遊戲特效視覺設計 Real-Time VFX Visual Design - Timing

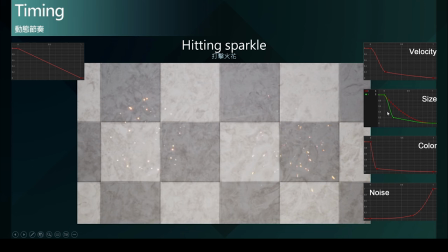[27:43]
另外粒子形状的变化也透过曲线来调整在这里我是采用了依据速率变化来缩放两周尺寸也就是speed by lifetime例子在初期因为受到很强的冲击力
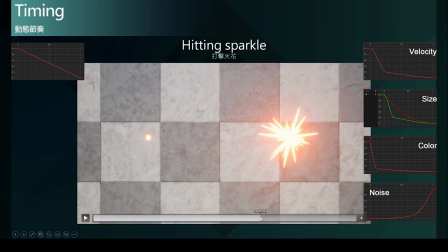[28:01]
所以例子拉伸成细长形但很快的随着速度的减弱而压缩回接近点状的形状这概念其实是在前面造型设计中提到的
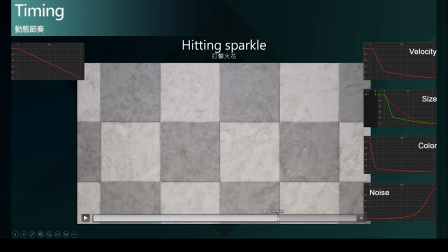[28:16]
利用直线造型来表达高速的视觉语言也类似真实刀光案例中所提到的因为高速的位移而形成的动态产影然而这也是动画法则中所提到的挤压与伸展
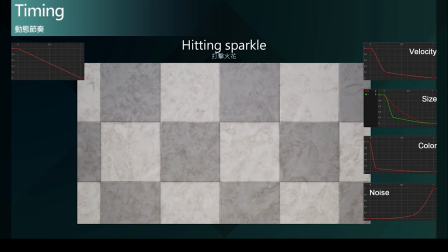[28:36]
来帮助呈现能量的爆发最后加入杂讯立场来呈现火花消散的动态在曲线中可以看到杂讯的立场一开始是趋近于零
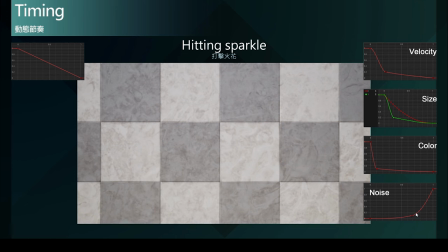[28:51]
因为粒子受到撞击时的初始动能方向远远大于劳动但随着速率的下降杂讯立场才逐渐淡入影响粒子的动态而这样的劳动也正式描述冲击过后的环境气流的劳动
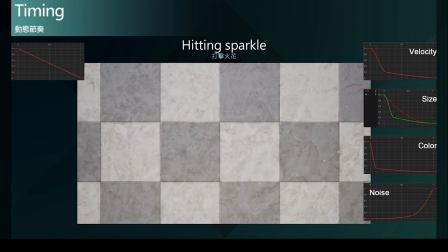[29:10]
如此于运动态的表演更加帮助玩家感受打击感从这个常见的特效火花案例中可以清楚了解到妥善设计动态曲线可以造成多大的差别
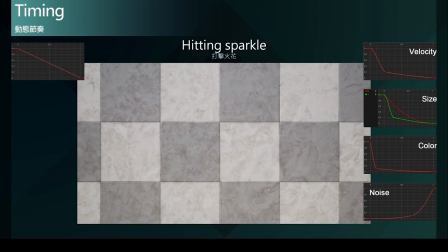[29:25]
效果的吸引力打击感说服力与戏剧性都大大的提升
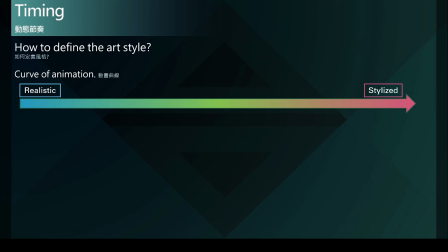[29:36]
最后要讲的就是如何透过动态定义美术风格呢其实就是动画曲线透过设计动画曲线来构成所需要的风格在这条写实到风格化的光谱上
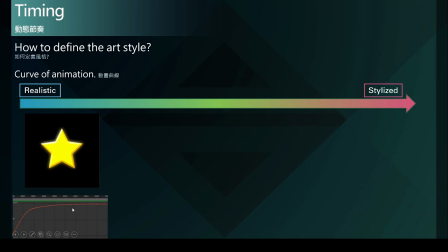[29:51]
在写实风格中会看到这样的标准动画曲线来呈现弹出的效果接着在曲线中
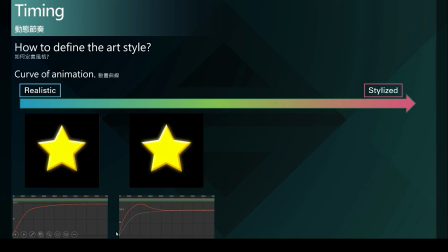[30:00]
加入一些变化形成较有个性的动态表演然后又加入更多的曲线变化使风格更加强烈
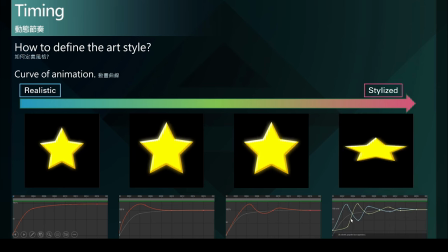[30:12]
甚至最后还拆分成XY轴个别设计曲线变化形成更加独特的动态表演其实这就是法则中的夸张化运用
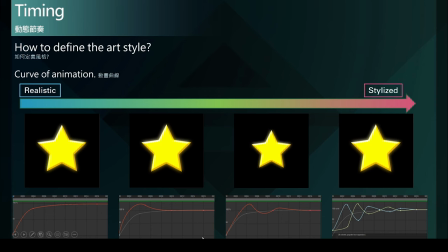[30:27]
你可以发现在底下我刻意放上基础曲线来作为比对会发现不管曲线加入多少变化都还是依照写实的曲线变化
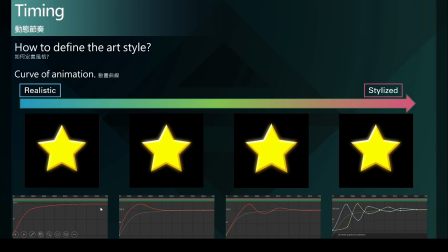[30:41]
作为整体动态的大方向如此一来不会因为过度风格化夸张化的曲线设计而失去合理自然的动态表演
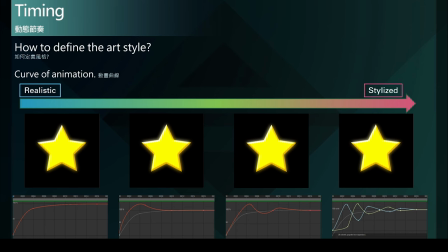[30:53]
所以总结做特效就是在做动画特效的动态节奏就是动画设计学习与熟练动画十二法则是很重要的而这完全无关乎专案风格就像刚刚提到的案例
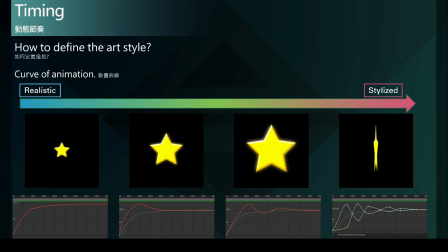[31:11]
风格化的背后还是基于写实合理的动态基础去延伸
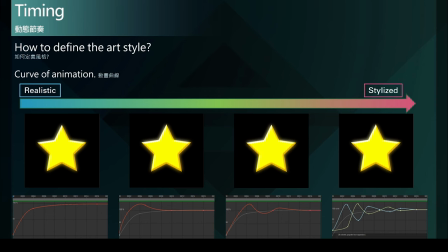[31:16]
在实际制作层面一定要多去思考每一个元件属性的曲线变化并且使每个元件有良好的相互搭配就像观赏一场精彩的百老汇剧场
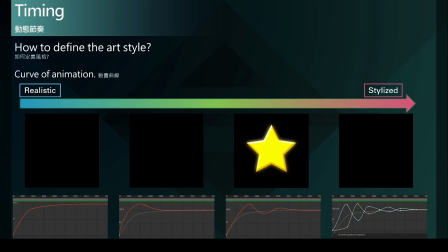[31:33]
舞台上没有任何不必要的演员或物件
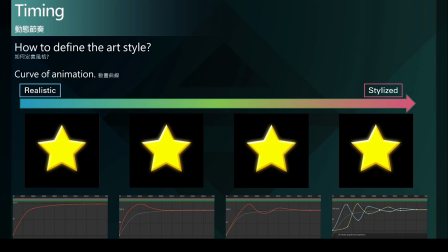[31:37]
你一演我一句我一唱你一合演员的举手投足总是环环相扣直到精彩落幕带给我观众鱼韵缭绕深陷其中的感受